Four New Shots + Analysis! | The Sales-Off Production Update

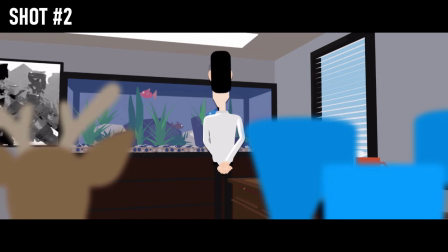[4:05]
So in the Sales Off, I want the characters to move at 12 frames per second because in most traditional cases,
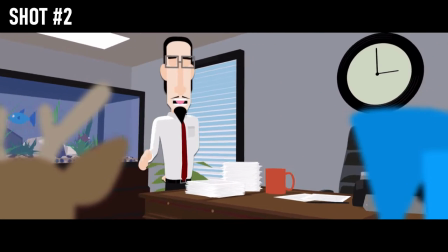[4:12]
that's the frame rate that 2D animation is animated in.
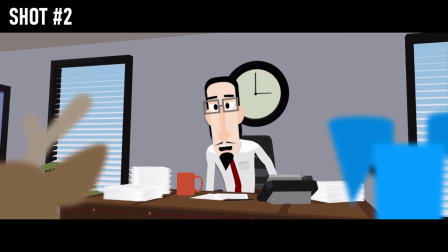[4:16]
I don't want the characters to move super smoothly like they're CG. I want them to look a little bit more on the 2-dimensional side.
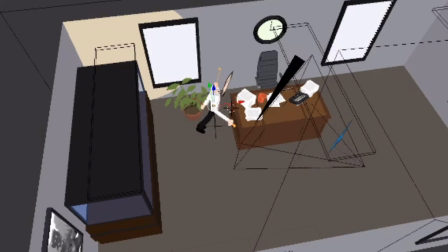[4:24]
But the camera, on the other hand, I want to be pretty smooth. I want it to look like a film camera and have a real cinematic feel to the motion.
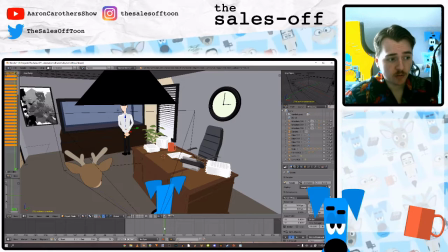[4:33]
What's nice is that 24 means that we just double the 12 frames per second animations.
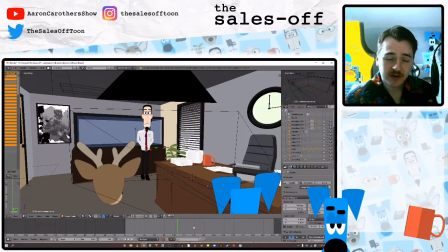[4:38]
But if any of you in the comments are Blender users and you know some way to have different objects play back at different frame rates in the animation without changing the overall frame rate,
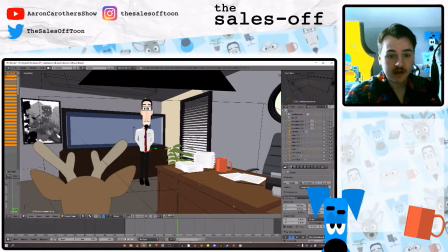[4:49]
let me know. I wonder if there's a better method out there than what I'm doing. But when it's all finished,
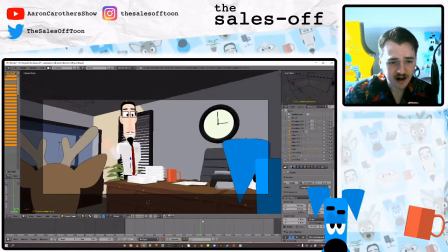[4:55]
although it might be kind of a small subconscious detail, I think that those frame rate differences look really neat.
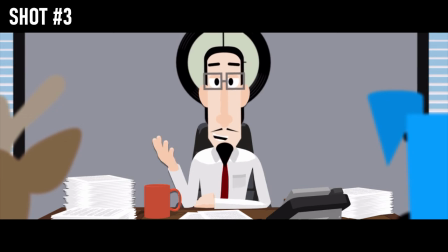[5:02] Right. So Dad gets up out of his chair to move to another spot,
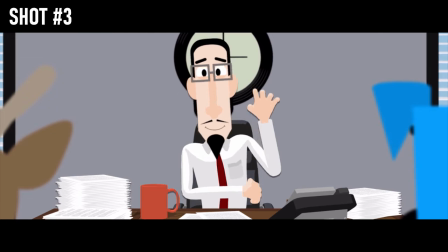[5:06] and he just suddenly loses his balance and just plummets into the lake.
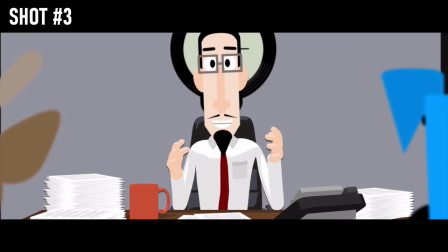[5:14] So I say to him, I guess you're my catch of the day, Dad.
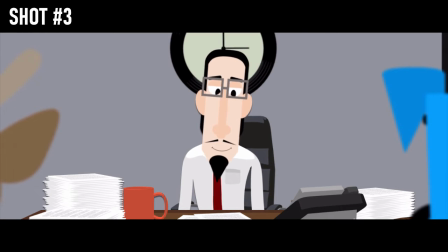[5:22] Oh, God bless him. Yes, God bless him, right.
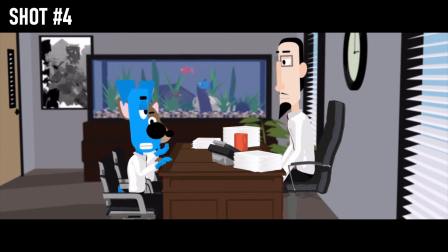[5:26] Sir, with all due respect, I wanted to talk to you about Jake.
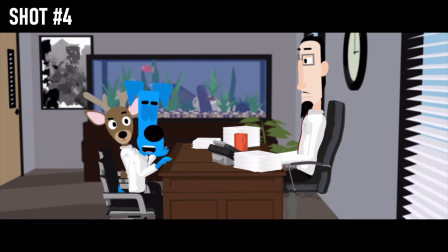[5:33] If we can't get his numbers up, then...
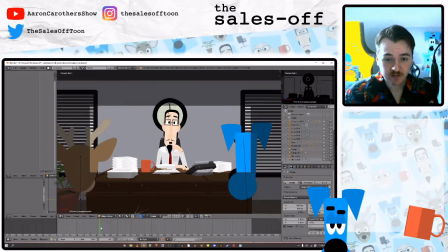[5:37]
Once again, the wonderful actors that have worked on this project have delivered a stellar performance,
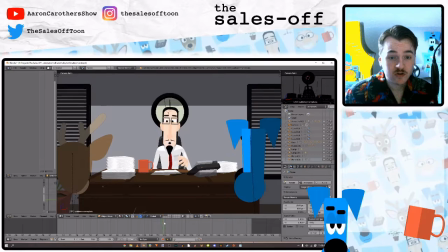[5:43]
and it is now my task to try to capture what they brought and sort of the soul of the character in the animation, which is never easy.
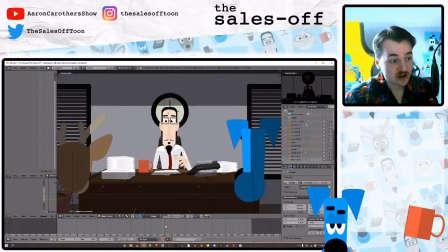[5:55]
There's a saying that goes around in animation that there are no easy shots, there are just shots that are less difficult, or shots that are less challenging.
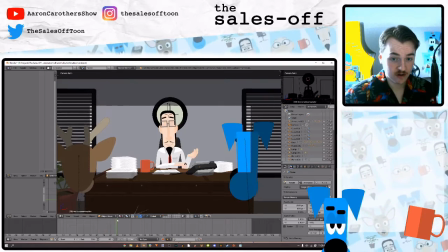[6:03]
But there's a lot going on in this shot with Watterson's body language.
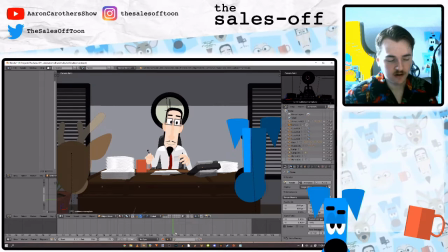[6:08]
It was just really important, like the shot that you guys saw in the last video, that this story that he's telling, that he's captivated by this story, and he's just laughing about it, and it's just so alive as he's telling the story.
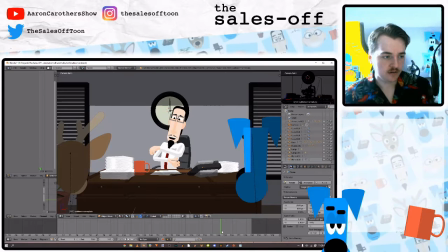[6:23]
So there's a lot of just figuring out how his hands are moving, how his body's moving. Again, having video reference,
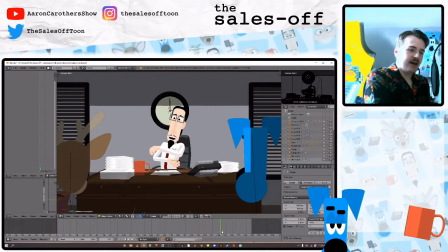[6:33]
actually listening to the line and doing the laugh like that, and watching what you do really helps.
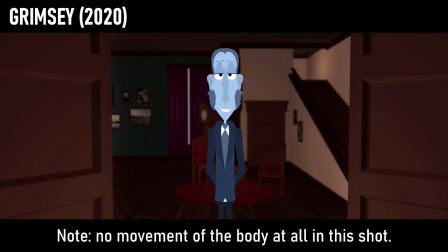[6:42]
I've really been focusing in on the body language, which is something that I was always kind of scared to do in projects before this, but this time the dialogue and the
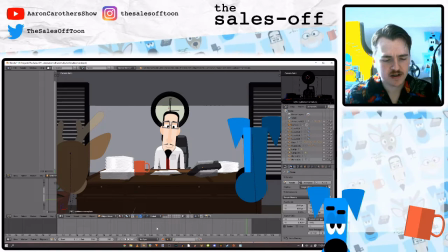[6:54]
performance and just the style of the story really puts the body language in the forefront,
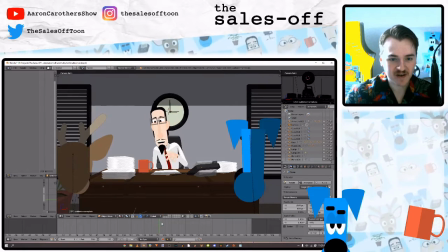[7:00]
so it forces me to face those fears of animating their body movements.
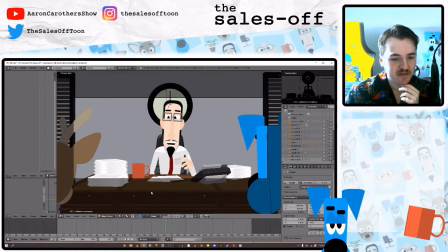[7:05]
And something funny happened here that maybe you guys noticed in this shot. He bumps his mug, and the reason why he bumps his mug is because it's in the way, and I considered maybe just moving the mug out of the shot a little bit, but I thought it would be funnier to just flat out have him bump the mug.
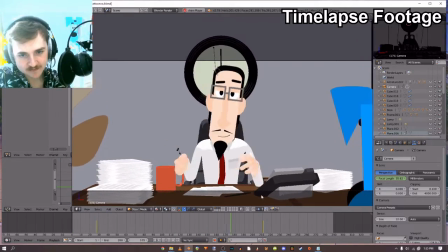[7:25]
I actually recorded this session of animating and made it into a little time lapse for you guys to see here.
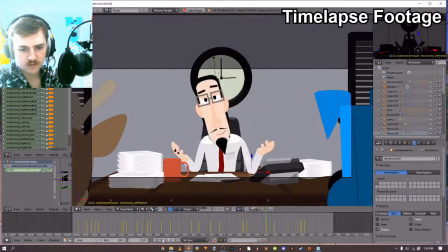[7:32]
In the beginning, I'm doing the rest of the body animation.
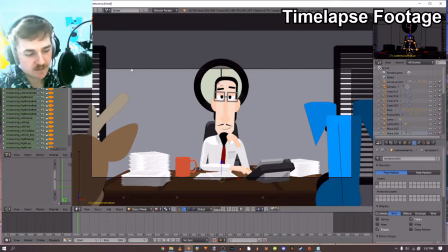[7:36]
You can see me moving his arm and his fingers there, and then I move over to the face, and the first step here,
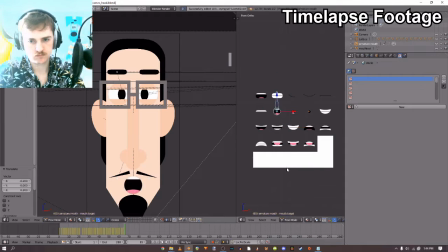[7:44]
as you see, I'm just so focused during all of this, but I'm just keyframing all of the mouth shapes. I'm just doing the lip syncing first here, just moving this little rig that I've set up over here to swap those mouth shapes over.
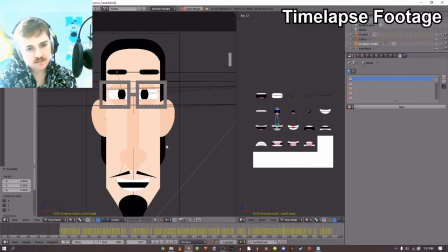[7:58]
Sometimes I probably make the face that Watterson is making at that point, just because I think you tend to do that when you're animating.
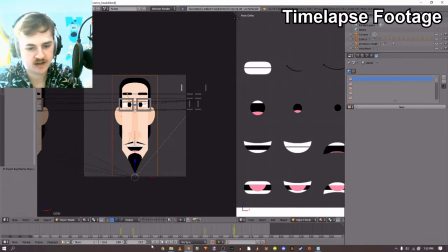[8:06]
Now I'm actually moving his head, changing the angles.